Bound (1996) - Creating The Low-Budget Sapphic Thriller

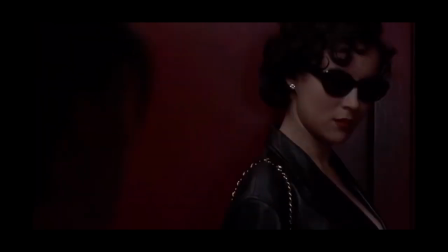15s
Corki, an ex-con recently released from prison, is hired as a plumber within an apartment building in which, on her first day, she meets Violet, the girlfriend of gangster Caesar.
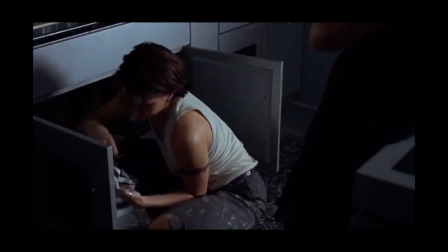26s
After their brief encounter, Violet invites Corki over to retrieve her earring from the sink's drainage when Caesar isn't present.
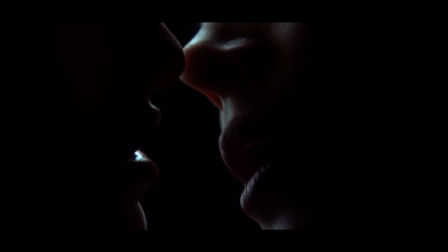33s
Using this opportunity to begin their affair together, their feelings ignited for each other.
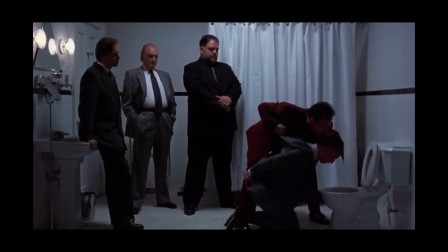38s
After a particularly violent interrogation within Caesar's apartment with an ex-mobster and the rediscovery of a few missing million dollars,
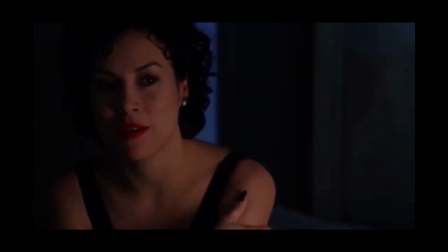47s
Violet and Corky craft a plan to run away together with the money.
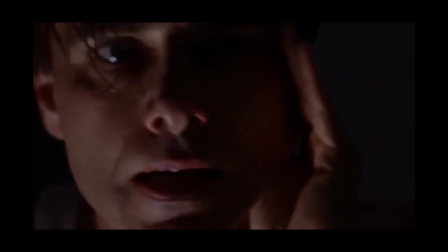50s
A plan which goes south quickly when Caesar is determined to find where the money has disappeared to, no matter what.
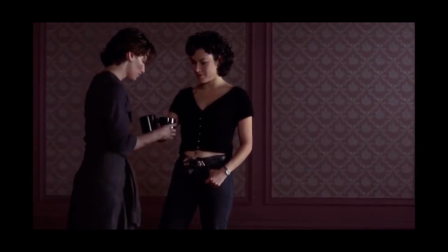57s
This is Lana and Lily Wachowski's Bound, a sapphic neo-noir loosely inspired by the works of Alfred Hitchcock and Billy Wilder, shot on a small budget, Bound cleverly utilises a limited number of locations to explore a daring sexual-lesbian relationship,
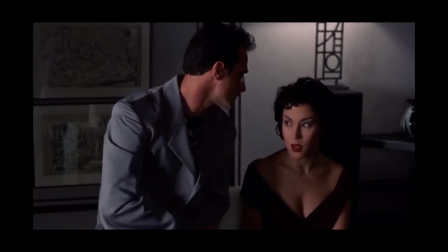73s
while never squandering the potential suspense of the narrative's constant stream of complications and conflict, making each sequence more tense than the last.
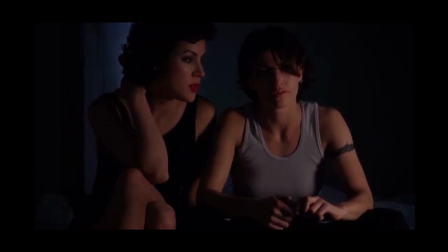82s
With central themes of mistrust and deliberation of love, Bound's layered sense of suspicion creates a clever stream of tension even between allied characters.
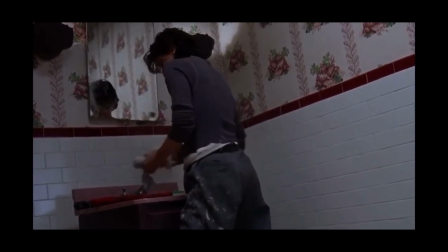91s
The impact Lina and Wachowski have had on the mainstream filming landscape is undeniable,
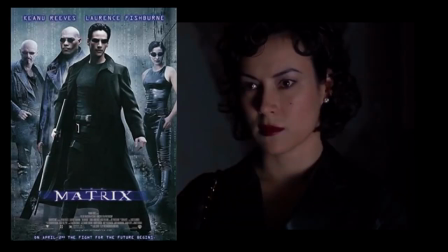97s
with their genre fusion sci-fi martial arts epic The Matrix being the first film to sell a million units on DVD,
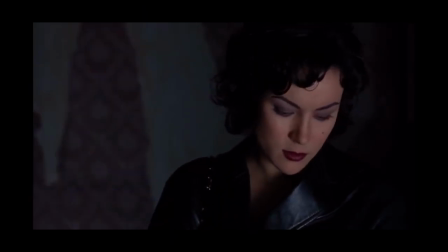104s
grossing $460 million worldwide, while their creative influences are worn clearly on their sleeves.
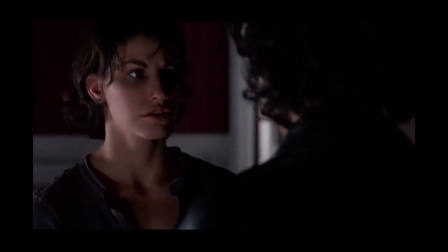110s
The Wachowski sisters themselves became powerhouses of mainstream science fiction with the success of The Matrix trilogy, and to the growing cult following of Cloud Atlas.
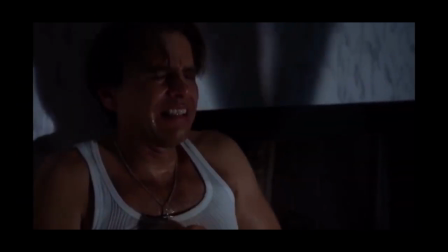119s
The grand scale of their filmmaking is admirable, but within their directorial debut Bound,
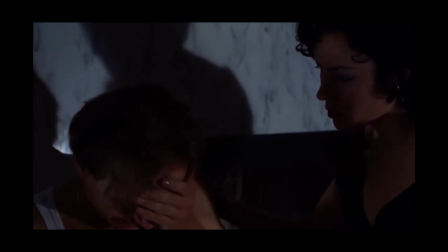125s
the Wachowski sisters crafted a taut, immaculate thriller that demonstrated their storytelling ability transcended sheer spectacle.
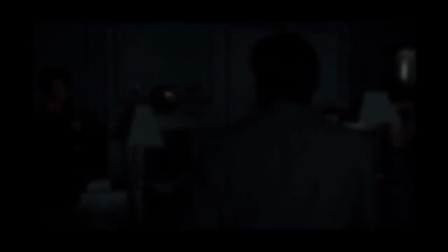132s
Discussing the significance and visual prowess of Bound,
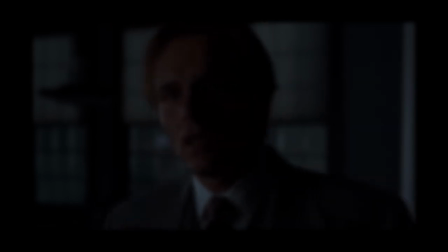136s
James Robert Douglas wrote for the Guardian stating that, word was that Bound was only ever a stepping stone.
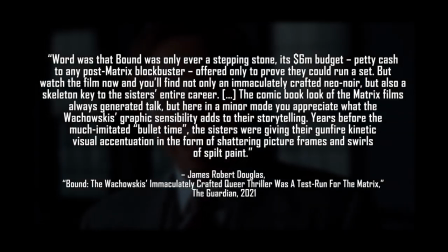142s
Its $6 million budget, petty cash to any post-Matrix blockbuster, offered only to prove they could run a set,
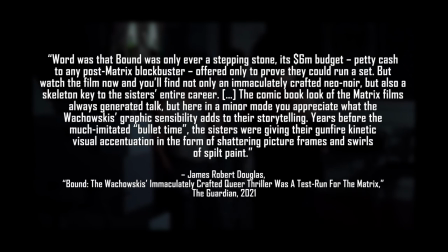149s
but watch the film now and you'll find not only an immaculately crafted neo-noir but also a skeleton key to the sisters entire career.
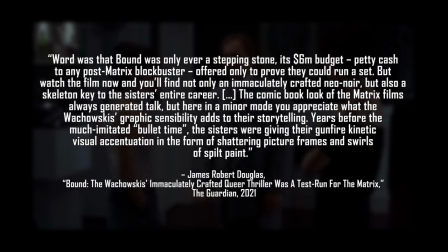157s
The comic book look of the Matrix films always generated talk but here in a minor mode you appreciate what the Wachowskis graphic sensibility adds to their storytelling.
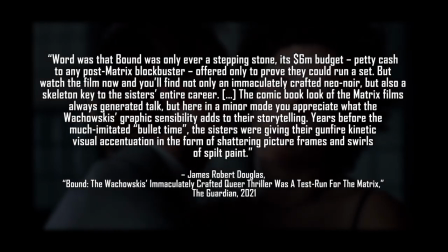167s
Years before the much imitated bullet time the sisters were giving their gunfire kinetic visual
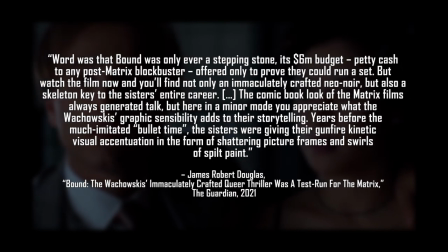172s
accentuation in the form of shattering picture frames and swirls of spilt paint.
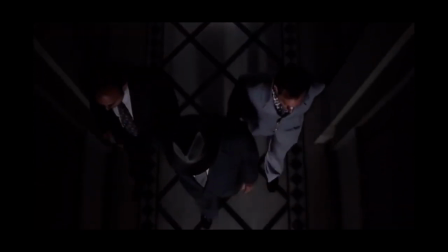177s
The ability to inject action into small contained locations, the shattering of a picture frame by a swift bullet,
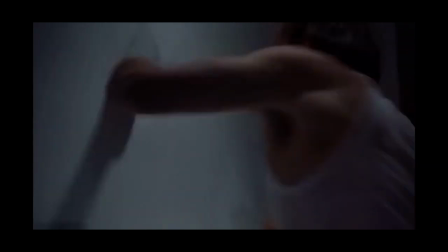184s
millions of dollars hidden within thick paint, the destruction of an entire apartment, the literal binding of Corky within the shoe closet,
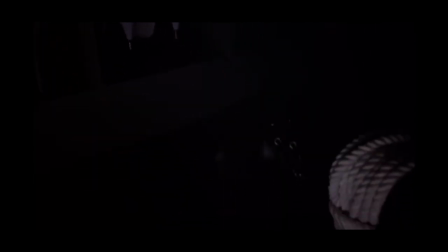192s
demonstrates that the Wachowski sisters always had the ability to craft engaging visual kinesis, no matter the scale or setting. The impact of Bound's imagery can certainly match that of the Matrix's.
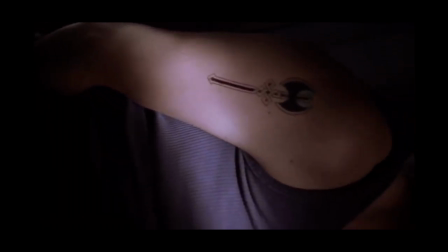203s
One of Bound's most recognisable visual details is the use of exaggerated shadows, firmly giving the film a strong neo-noir identity.
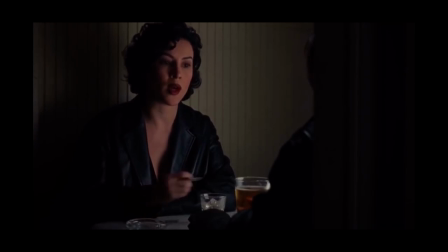212s
Many scenes look tastefully dark, lit sensibly to retain the sense of darkness,
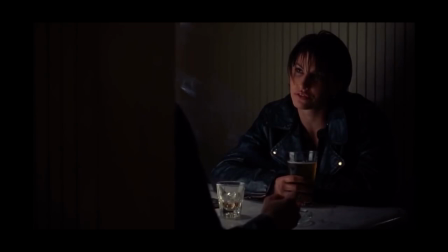217s
a darkness which avoids impeding the audience's ability to view the events of the scene. A striking example is during Corky's and Violet's sex scene,
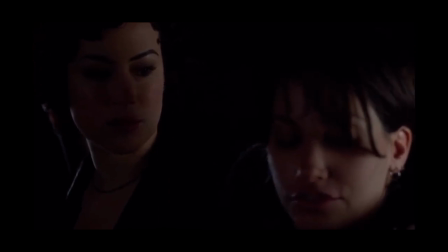226s
a potentially graphic moment that is restrained by the thoughtful placement of lighting and shadows, which allows the bodies of these characters to be silhouetted,
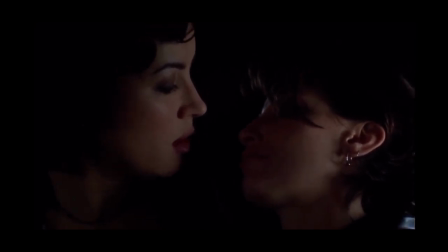235s
hiding away the most graphic details, and allowing the focus to fall on the sense of physical intimacy and chemistry within the scene instead.
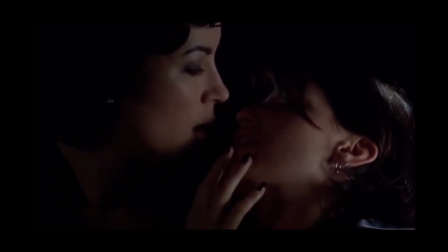243s
The use of shadows within Bound not only provides the distinct visual aesthetic to the film,
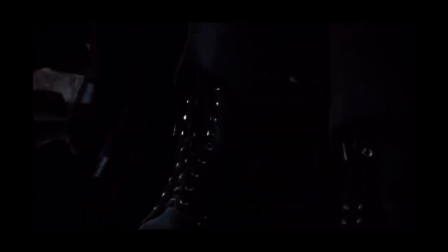248s
but it also assists in emphasising the film's most sultry moments, creating the impression that within those moments, the only two people who matter are Corky and Violet.